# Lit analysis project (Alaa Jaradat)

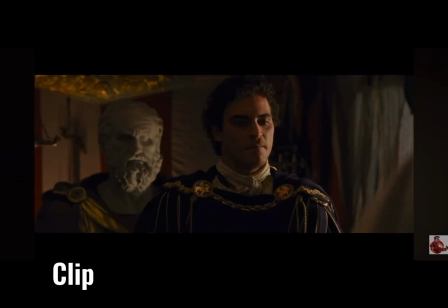248s Resourcefulness, courage. Perhaps not on the battlefield, but there are many forms of courage. Devotion to my family, to you. But none of my virtues won your list.
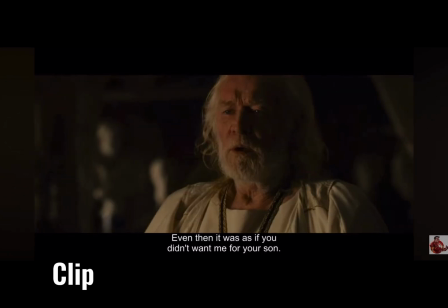270s Even then, it was as if you didn't want me for your son. Oh, Commodus, you go too far.
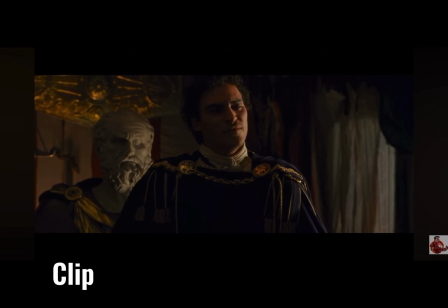278s I searched the faces of the gods for ways to please you, to make you proud. One kind word, one full hug, where you pressed me to your chest and held me tight.
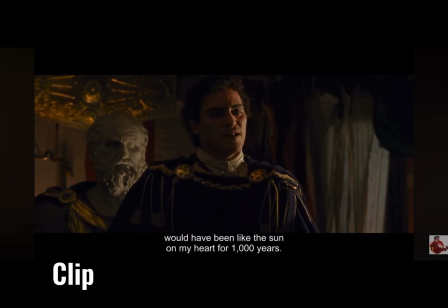295s What have been like the sum of my heart for 1,000 years.
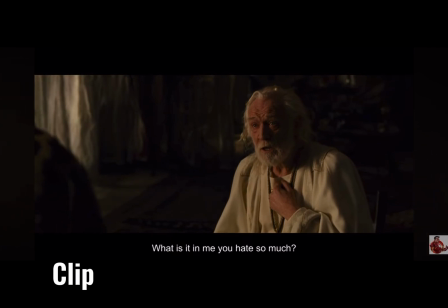303s What is this enemy you hate so much?
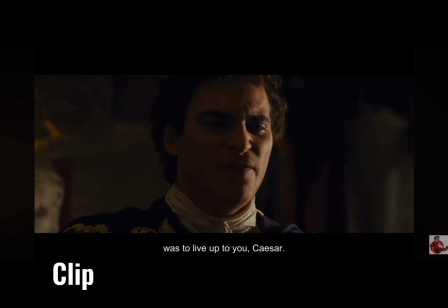308s All I've ever wanted was to live up to Caesar.
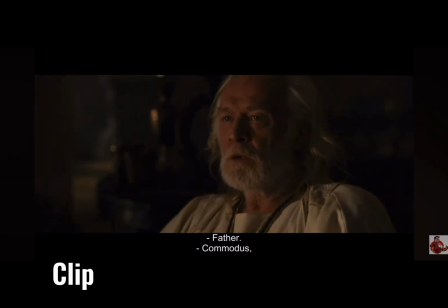317s Father. Commodus?
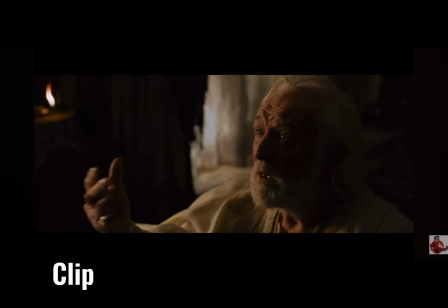323s Your false as a son is my failure as a father.
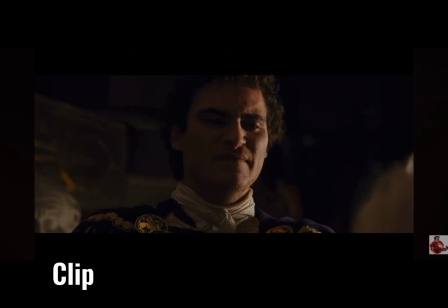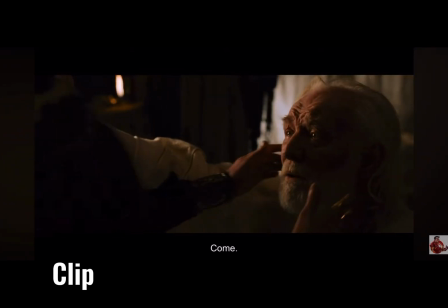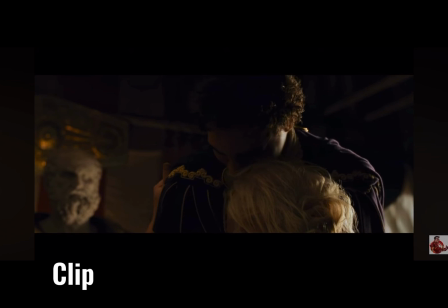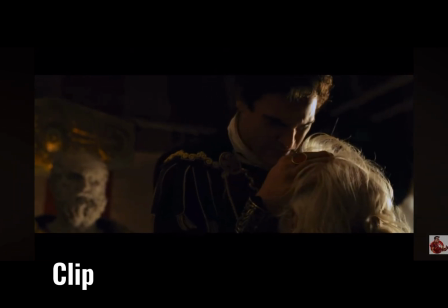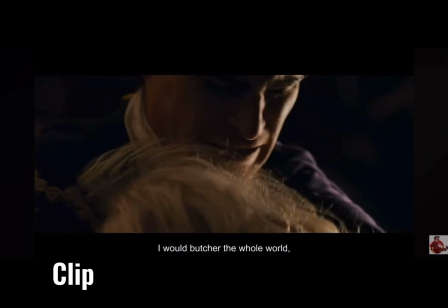362s I would put to the whole world if you would only love me.
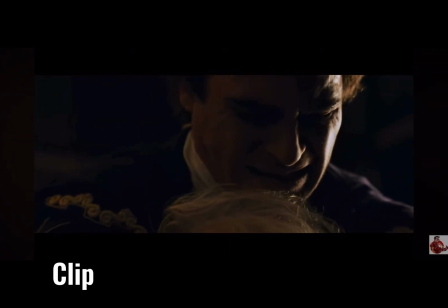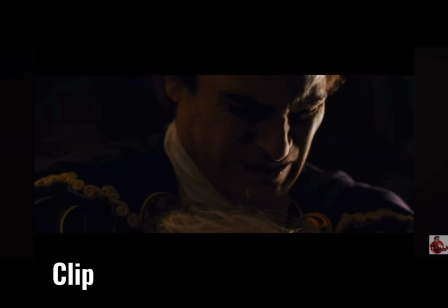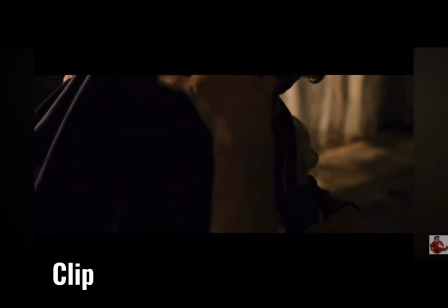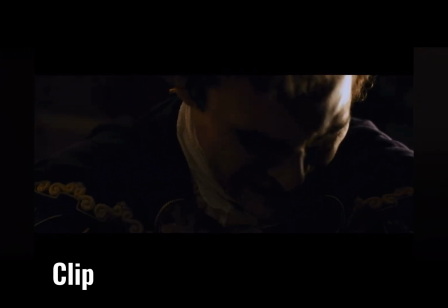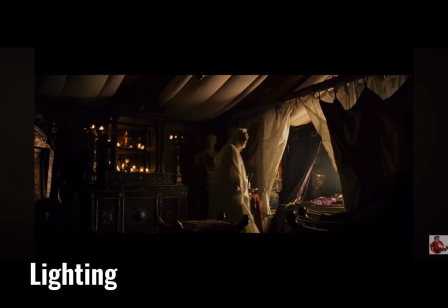389s
Ridley Scott is known for his use of low-key lighting, so it's only appropriate that we start with it.
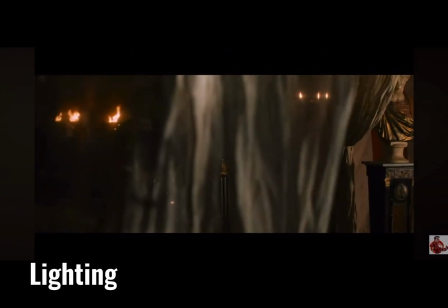394s
In the scene where Commodus kills his father, the low-key lighting sets a dark, heavy mood.
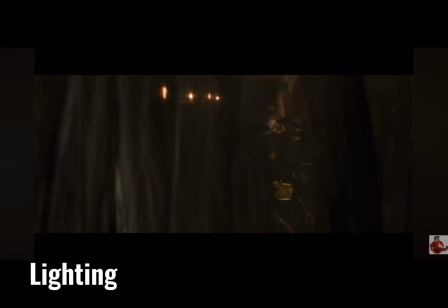400s
The tent is full of deep shadows, making everything feel tense and secretive.
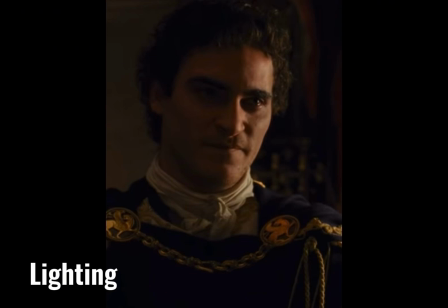404s
Commodus is mostly lit with side lighting, so half his face is in the shadow and half in light, showing his inner conflict and emotional divide.
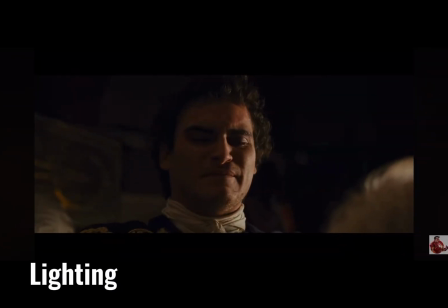412s
As he moves in to smother Marcus, the light shifts to bottom lighting,
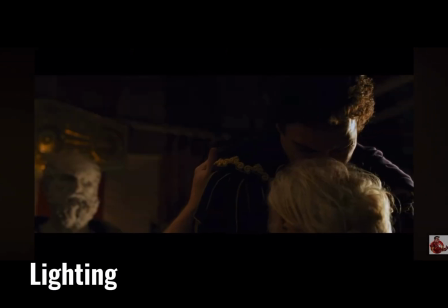417s
casting eerie shadows upward on his face and making him look almost monstrous, as if the darkness inside of him is finally showing on the outside.
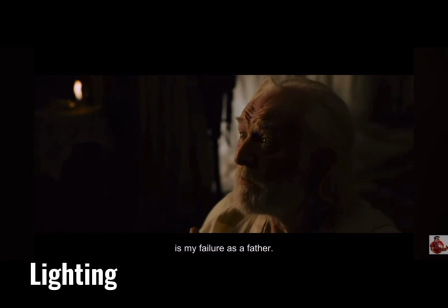425s
Meanwhile, Marcus is shown with soft front lighting, which makes his face look peaceful and noble, even as he dies.
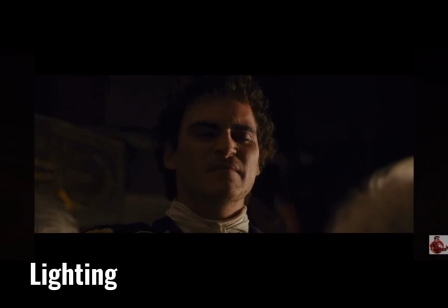433s
These lighting choices, low-key, side, bottom, and front lighting, quietly show the contrast between father and son,
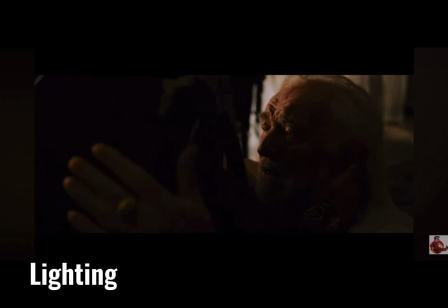441s
and between fading goodness and rising corruption.
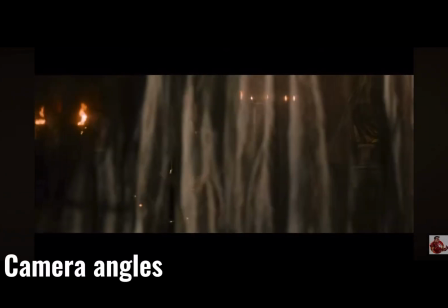446s
Ridley Scott uses a variety of camera angles to enhance the emotional power of the scene where Commodus kills his father.
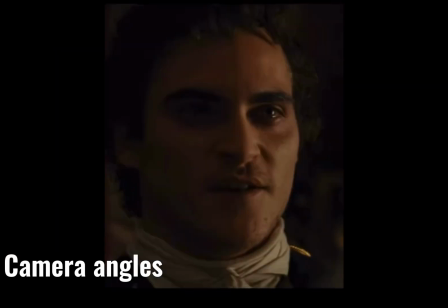452s
It begins with eye-level shots, placing the viewer on the same level as both characters,
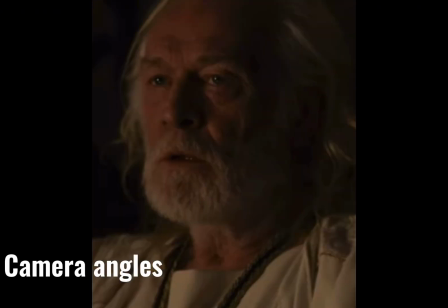457s
creating a sense of closeness and realism, as if we're quietly intruding on a deeply personal moment.
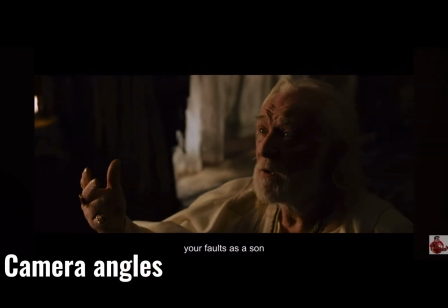463s
As Marcus lies helpless, the camera shifts to a high angle, making him appear small and powerless,
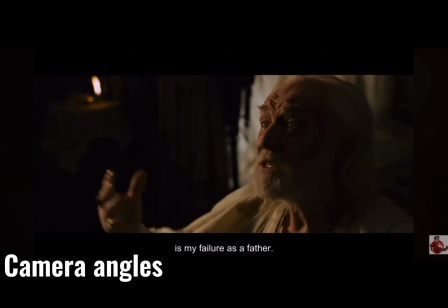469s
emphasizing his vulnerability in his final moments.
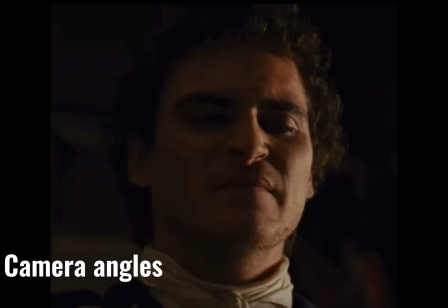472s
After the murder, low-angle shots are used on Commodus, making him seem larger and more threatening, visually signalizing his rise to power and dominance. At the emotional peak, right before he kills his father, Scott briefly uses a Dutch angle,
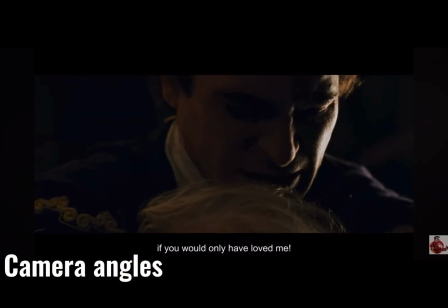486s
tilting the frame just slightly to make everything feel off balance.
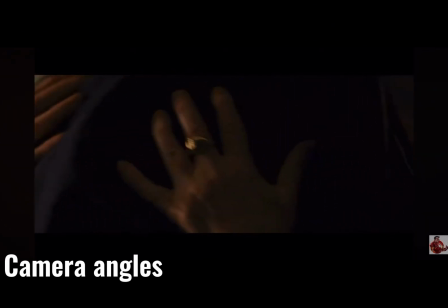490s
This subtle shift reflects Commodus' unstable mental state and the moral disorder of the moment.
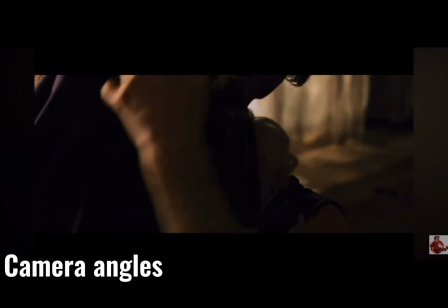498s
Altogether, these angles guide our emotional response and reinforce the dramatic shift in power and character.
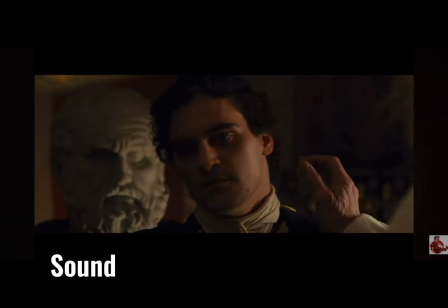505s
Sound in the scene is layered and emotional, helping tell the story without needing many words.
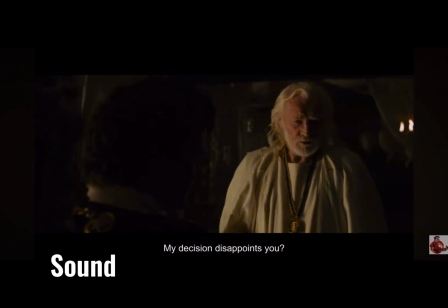510s
The diegetic sounds like the quiet crackle of the fire, the rustling of Commodus' clothes,
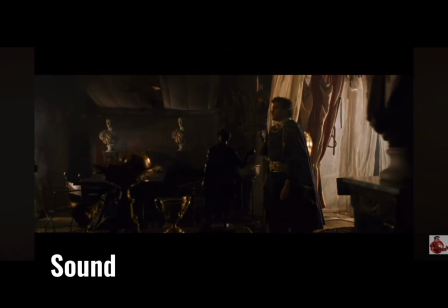518s
and his unsteady breathing.
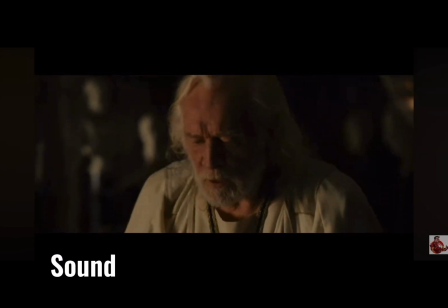523s I search the faces of the gods.
Make the moment feel painfully real, pulling us into the small, tense space of the tent.
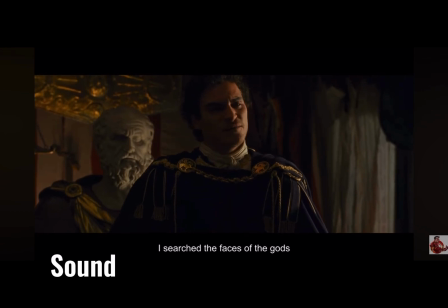531s
Over this, a non-diegetic sound slowly builds. Low strings and soft core voices drift in, giving the scene a sacred, mournful tone.
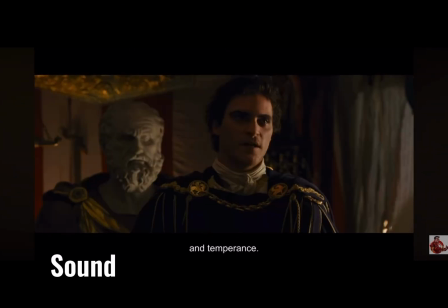541s And temperance.
The strings suggest sorrow and inevitability, while the distant vocals make the moment feel like a funeral before the death even happens.
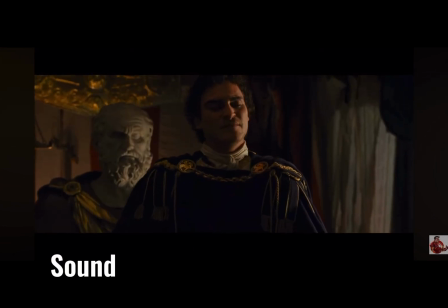553s
Finally, there's a touch of internal diegetic sound when Commodus whispers, If you would only love me.
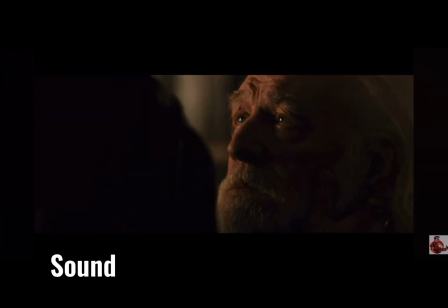560s
It's not just a line, it feels like a confession to himself, as if we're hearing his private, broken thoughts.
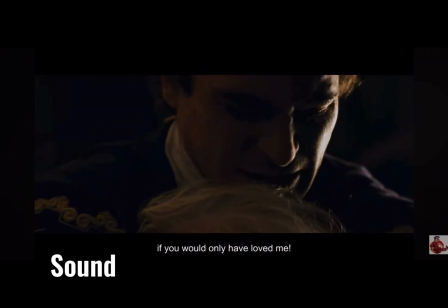567s
Together, these layers of sound make the scene feel intimate, tragic, and deeply human.
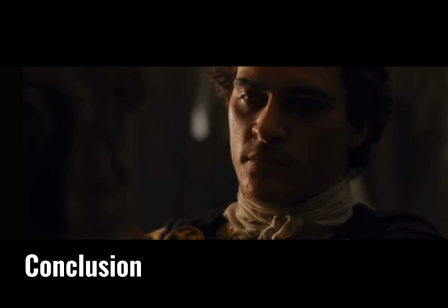573s
Through his careful use of lighting, camera angles, and sound, Ridley Scott doesn't just show a murder, he reveals the emotional complexity behind it.
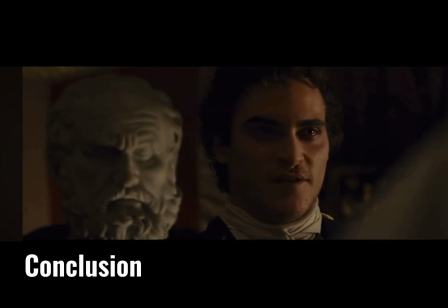581s
By placing us in the Commodus' shadowy, unstable world,
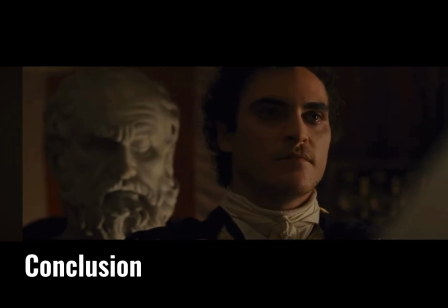585s
Scott helps us understand that even terrible actions can be driven by deep hurt and a longing to be seen or loved.
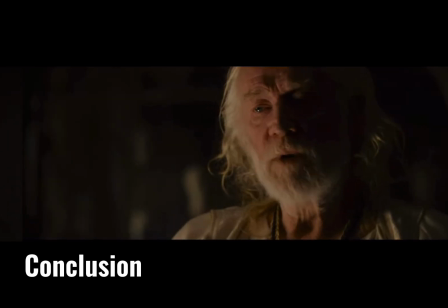591s
In doing so, the scene becomes more than just a turning point in the plot. it becomes a powerful reflection of how grief,
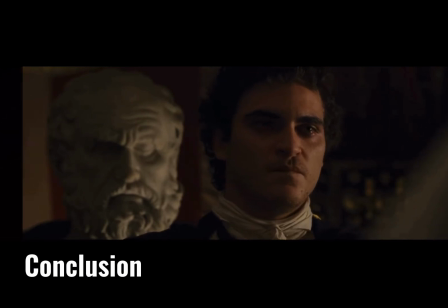598s
rejection, and the desire for justice can twist into something darker. Ultimately, Scott reminds us that the path to redemption often begins in the heart of loss.